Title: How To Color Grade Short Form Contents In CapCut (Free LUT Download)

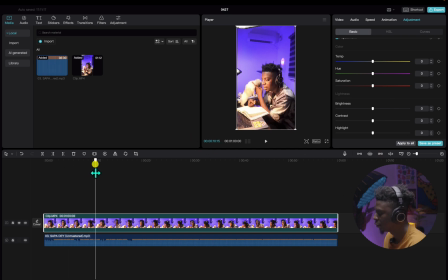246s
So with CapCut now, you can color correct and make your videos look much more better than before. So for my steps on adjustment, what I do is I make sure that the saturation is increased a little. And for this video, since I used a lamp in front of me and the lamp is a little bit red, I will not increase the redness too much.
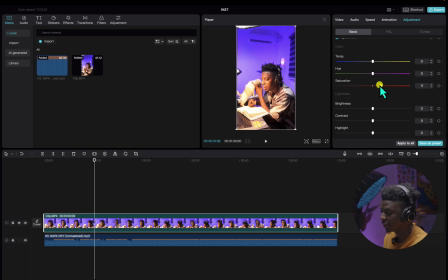264s
Mind you, I'm not a full professional in this, but I've learned some little stuff that can help you out. So I'm just making this video to show you guys some tips. So for the brightness, I can drop it down a little just to bring out the shadows.
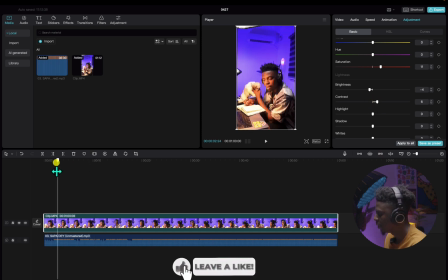277s
Then I can increase the contrast a little and then let's play it and see. All right, so it's looking too red. I can take the redness down a little and play with the contrast here. Then for the highlights, I can reduce some of the highlights just to make it sharp. Here, okay.
Yes, money, no, they boys are my pockets.
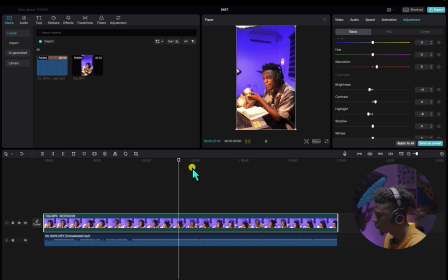Alright, so it's looking a little bit clean, so I can play around with the shadows. Since the video is a little bit dark, I can choose to reduce or increase the shadows, but normally I just take it down by a little bit,
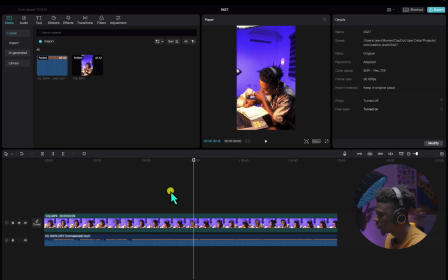315s
by -3 or -4 to give it a cinematic feel. Then you can see the video is popping out already. Now when you go down, there's whites, which because of the dog and my little book,
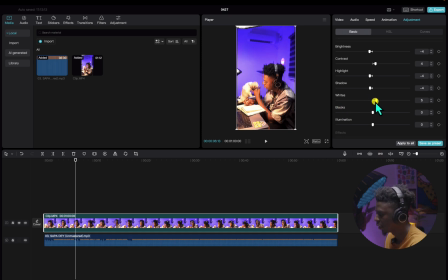329s
I can increase the whites a little, just to make it pop. Then for the blacks, sometimes I decide not to touch the blacks. I can just increase, I can just reduce it a little to make it sharp. But for this video, it's looking dark already, so I wouldn't do that. And now for the illumination. So this is what it does.
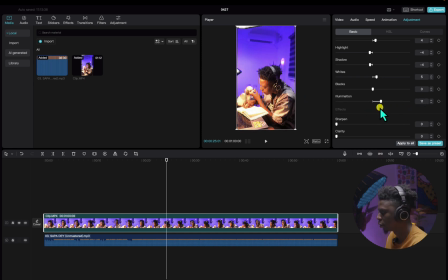349s
It just increases the video colors and make it illuminate more than the way it was. So just like to brighten it up and just give it a little feel of lighting. So this is it.
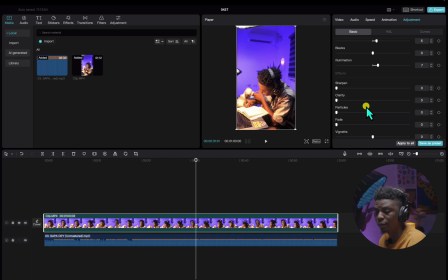368s
Alright. So most times what I do just to get like more quality from the video is I increase the sharpness a little to like, let's say 10. And then the clarity, just increase it a little by 5. Then I can add a little grain just to make it look like, just to make it have this film look.
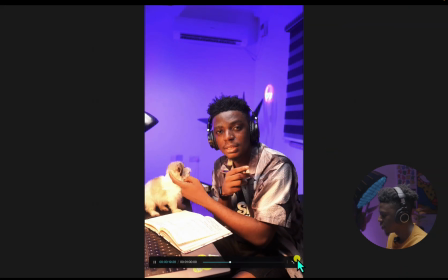391s
So this is how it's looking so far. Alright.
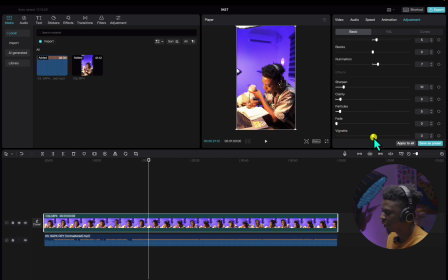395s
So I don't touch the fade, I don't touch the vignette, I just leave that one alone. So with our color correction now, we have something going on. And for some of you that are professionals, I know that you might say, okay, you know what, something's not right about this video.
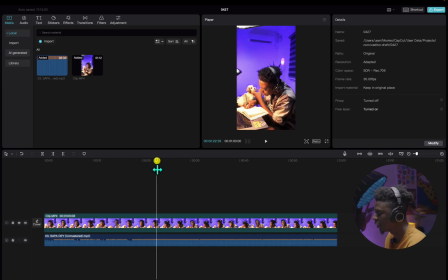409s
Like I said, I am not a full professional. I'm just trying to like make the video look clean and make it presentable. Now for this video, I'm going to be using an LUT that I've used for quite a lot of videos to make it look sharp and clean. And by the end of this video, I'll be dropping it for you guys to download and use.
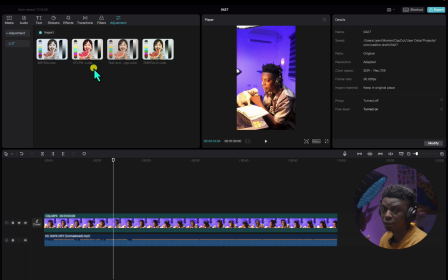428s
So in your videos, if you have anything you want to do, you can use this LUT to make your videos more sharper and vibrant. So here, I can add this. Now, don't be scared. It looks cranky and crazy and a little bit too concentrated.
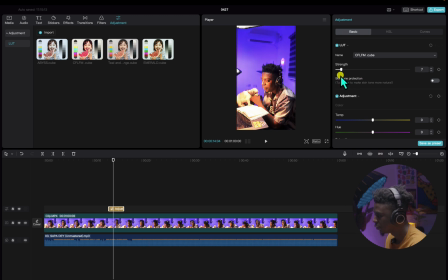443s
But the moment you drop it a little, yeah, so let's take it to like 10. And then I come to my clip here and probably just take the saturation down to 0. I can increase it for the whole of the video.
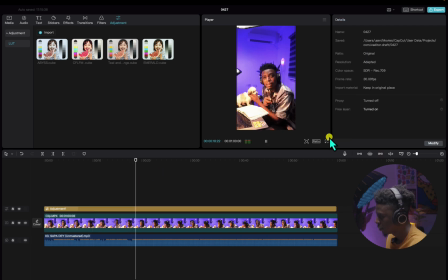Alright, so here we can still play around with some of the highlights, like the highlights here. I can take it down a little,
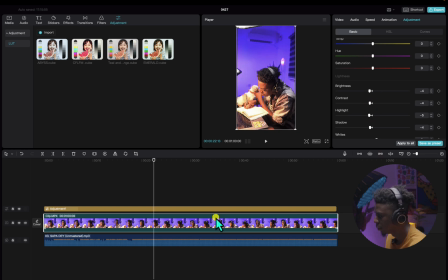475s
then the contrast, I can take it backwards, then increase this guy and see what it looks like.
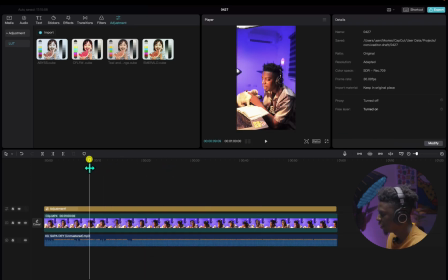499s
Alright, so I like the way it's looking, and so far it's getting what it needs and what it deserves. Now, to make this video much more fun and like engaging and stuff, there's what we call keyframes. So, but let me just show you guys the difference between how it was before and how it is now.
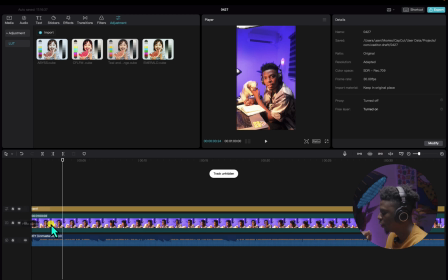518s
So we'll take this one out. I don't know, for some reason, like you might not see all the difference and stuff, but let me show you how it looks like. So it's way better than the way it was before, and it's looking a little bit.
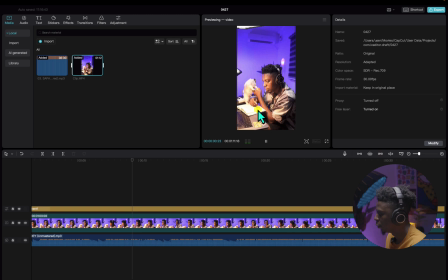531s
So let me show you guys the old clip. This is the old clip, it's looking white and pale since I shot it on S-Log. And then this is the new clip, has more details and highlights. I just wanted to have this redness in it just to make it look a little bit cinematic. Now, for this video,
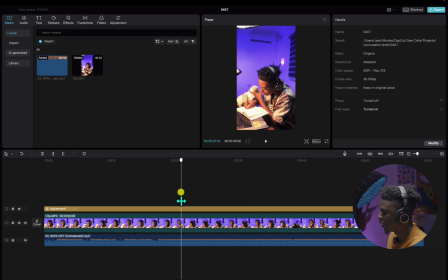548s
I can decide to put auto captions to get like lyrics coming out and popping off at different zooms. But before I do that, what I really like to do is I prefer cutting it and getting this in zoom and out zoom, something like this, let's say.
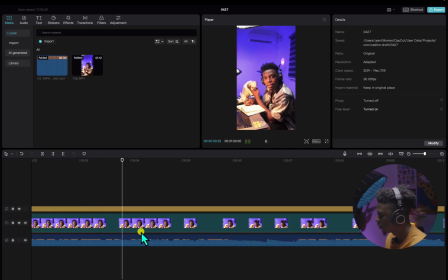So the next sakpa, I can now decide to just cut it.
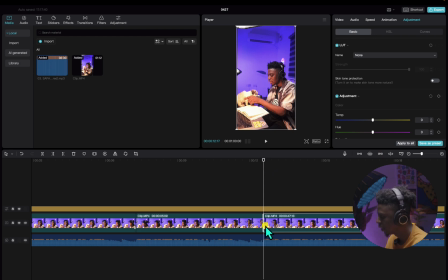581s
So the next sakpa now, I can just cut it here. And what I'm doing is basically just going in. Let's say, so once I come to this basic side, I can scale it in. So that way, once it reaches this part, see, it can go forward
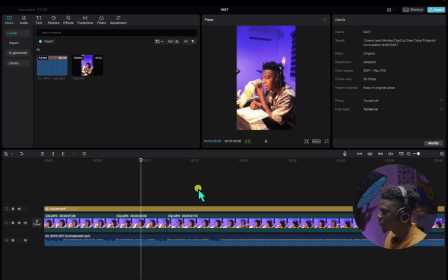Yeah, so all these little ins and outs play a huge role. So here, another sapa here, I can cut it. Since it's a one shot, like one straight shot, you need to make it much more interesting.
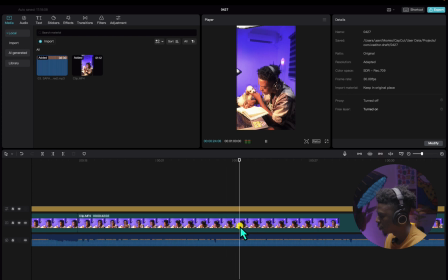So the next part, I can look at the wave here. So the secret is just look at the wave and see how it's related to the chords.
Even if the problem not finish, I go belt up, I go pray, it go day alright.
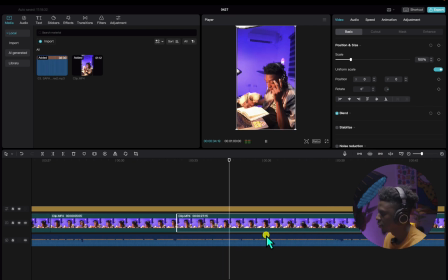634s
I cut again.
So that doesn't rise in the one stop. And the only way to jump and to hustle non-stop for the wages.
So I cut here.
Everybody just invest because money no day.
So I can go forward here.
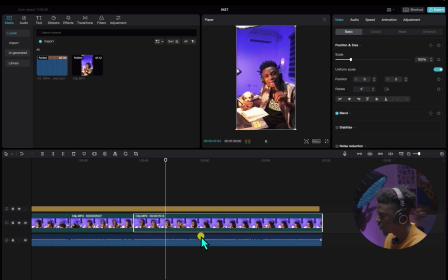I can cut here. So basically what I can do is, just like I brought this one in, I can go forward and bring this one in.
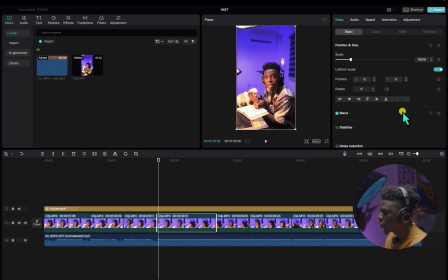664s
But instead of bringing it in, I can make it fun by creating keyframes. So what I mean by keyframe is like just a slow zoom effect. I can click on this scale at the beginning of this part, then move forward and create another keyframe.
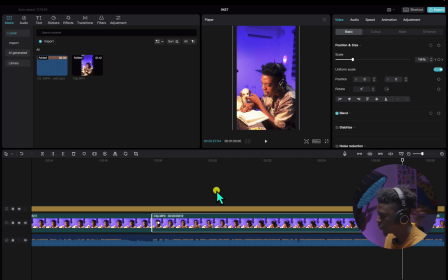679s
Then I can zoom it in. So this is what happens. Once I play that part, look, it goes forward little by little. Then I can switch. Yeah. So there you have it, guys. If you really enjoyed this video, give me a thumbs up. And don't forget to like and share this video. Drop in the comment what I should make next, because I'm your short plug. I'll be making more amazing stuff for you guys. Let's get it. Keep creating and keep winning. The world is yours.